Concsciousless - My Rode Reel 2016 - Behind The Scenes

Welcome to the behind the scenes of my Road Rail 2016. I'm Shawn Gonzalez, and this is for my short film Consciousless.
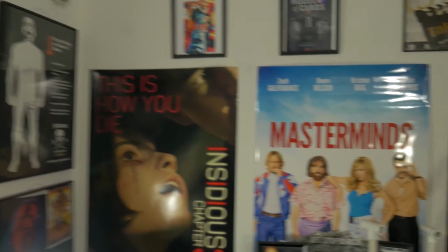This is my office where I make all my YouTube videos that do voiceovers here.
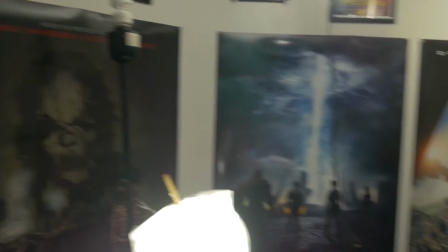As you can see, it's filled up with a lot of equipment, a lot of posters, and I'm going to turn this room into my set for the short film.
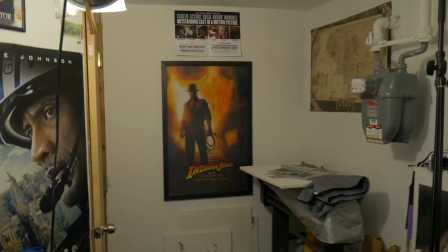So I'm going to show you guys exactly what I did to transform it.
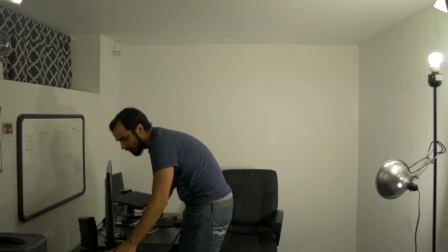First thing I did was took down the posters, moved everything to one side of the room, and unscrewed everything from the wall.
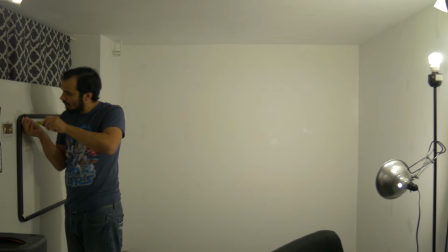And it was actually a challenge, but I got through it.
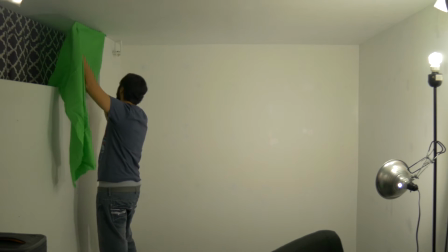I put up a green screen to key out the left-hand side of the wall to make it look like one solid room.
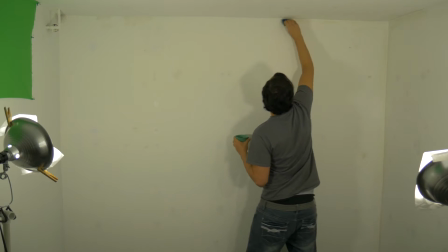Then what I did after that was I added coffee stains to the walls.
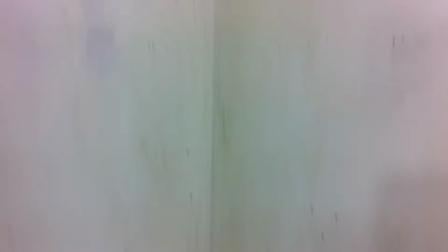I don't know where I got this idea from. I just thought of it, and it actually added to the film.
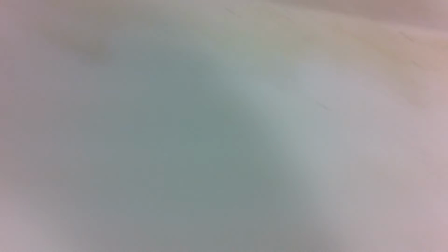I wanted to give it that yellow, dark, dingy look, and it did just that perfectly.
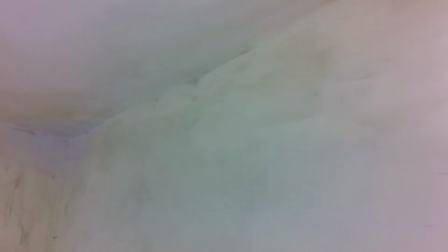So if you guys need to make a room look dingy, sponge coffee and you're good to go.
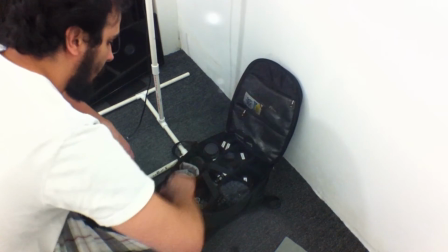The first piece of equipment I attached to my camera, every single shot, was my Rode Video Micro.
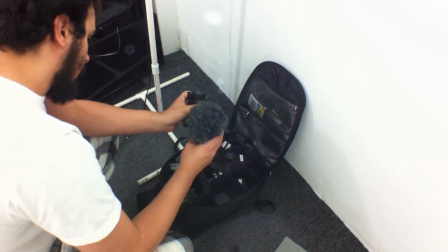Every day I filmed, that was the first piece of gear that I set up.
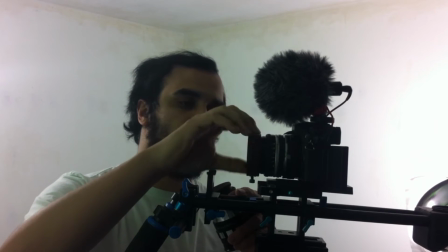And I shot this anamorphic, so I had to use a lens clamp for the anamorphic lens,
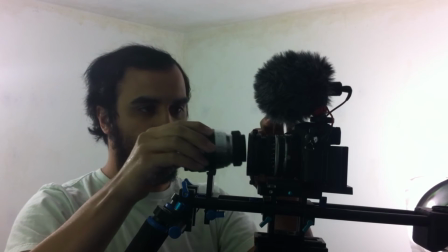and it was challenging using a projection lens because it's such a small room, but I like challenges,
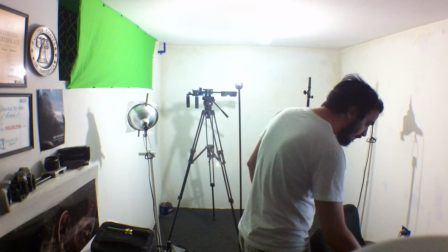so that's why I chose to do it. And lots of coffee. You want to drink lots of coffee when you're shooting because you need as much energy as you can.
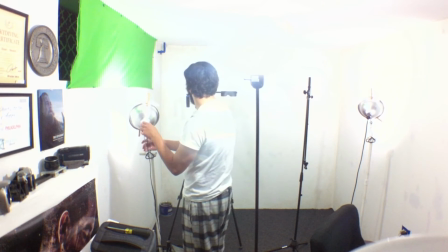And me especially, it was like 3 or 4 in the morning when I was filming, so lots of coffee did me pretty good.
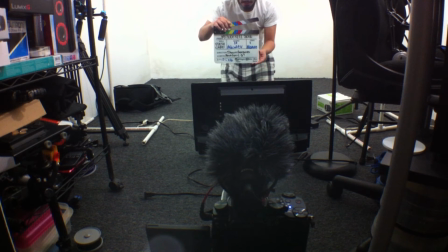This shot was pretty challenging. I had to put the camera on top of a box and try to point it upwards over the TV so I can actually see my face, and I bent down.
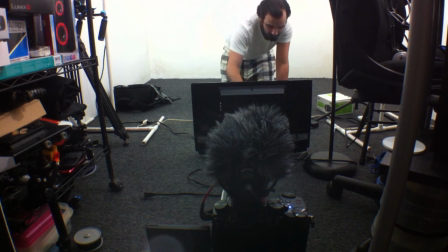I let my hair grow for about 3 months for this, my facial hair and the hair on my head. I just wanted to be prepared for this role.
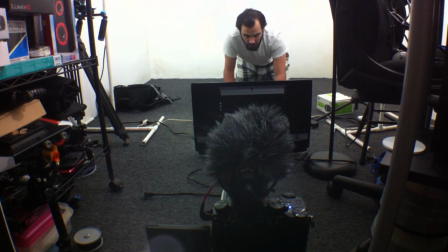I wanted to look right, and it actually came out pretty good.
Bobby! Bobby! Bobby, down here! Can you see me? I'm down here!
On to the last scene of the film.
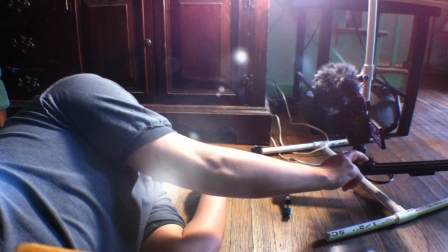I used a slider and I just laid down and played dead and slid the slider back and forth as smooth as I could, and I got this in about 2 takes. Right now I'm encoding clips. It takes forever, but it's got to be done.
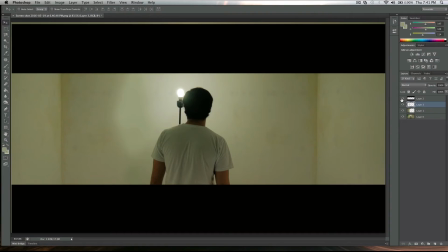It's part of the process. This is my favorite part of post-production,
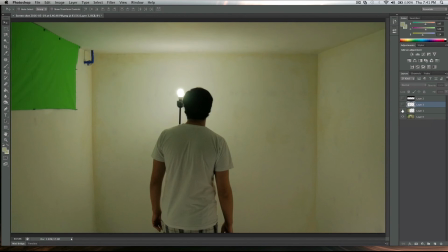just doing a matte painting instead of keying out the green screen to make it look like I was in one solid box room with 4 walls. That is a wrap on my Road Rail 2016. I'll see you guys next year.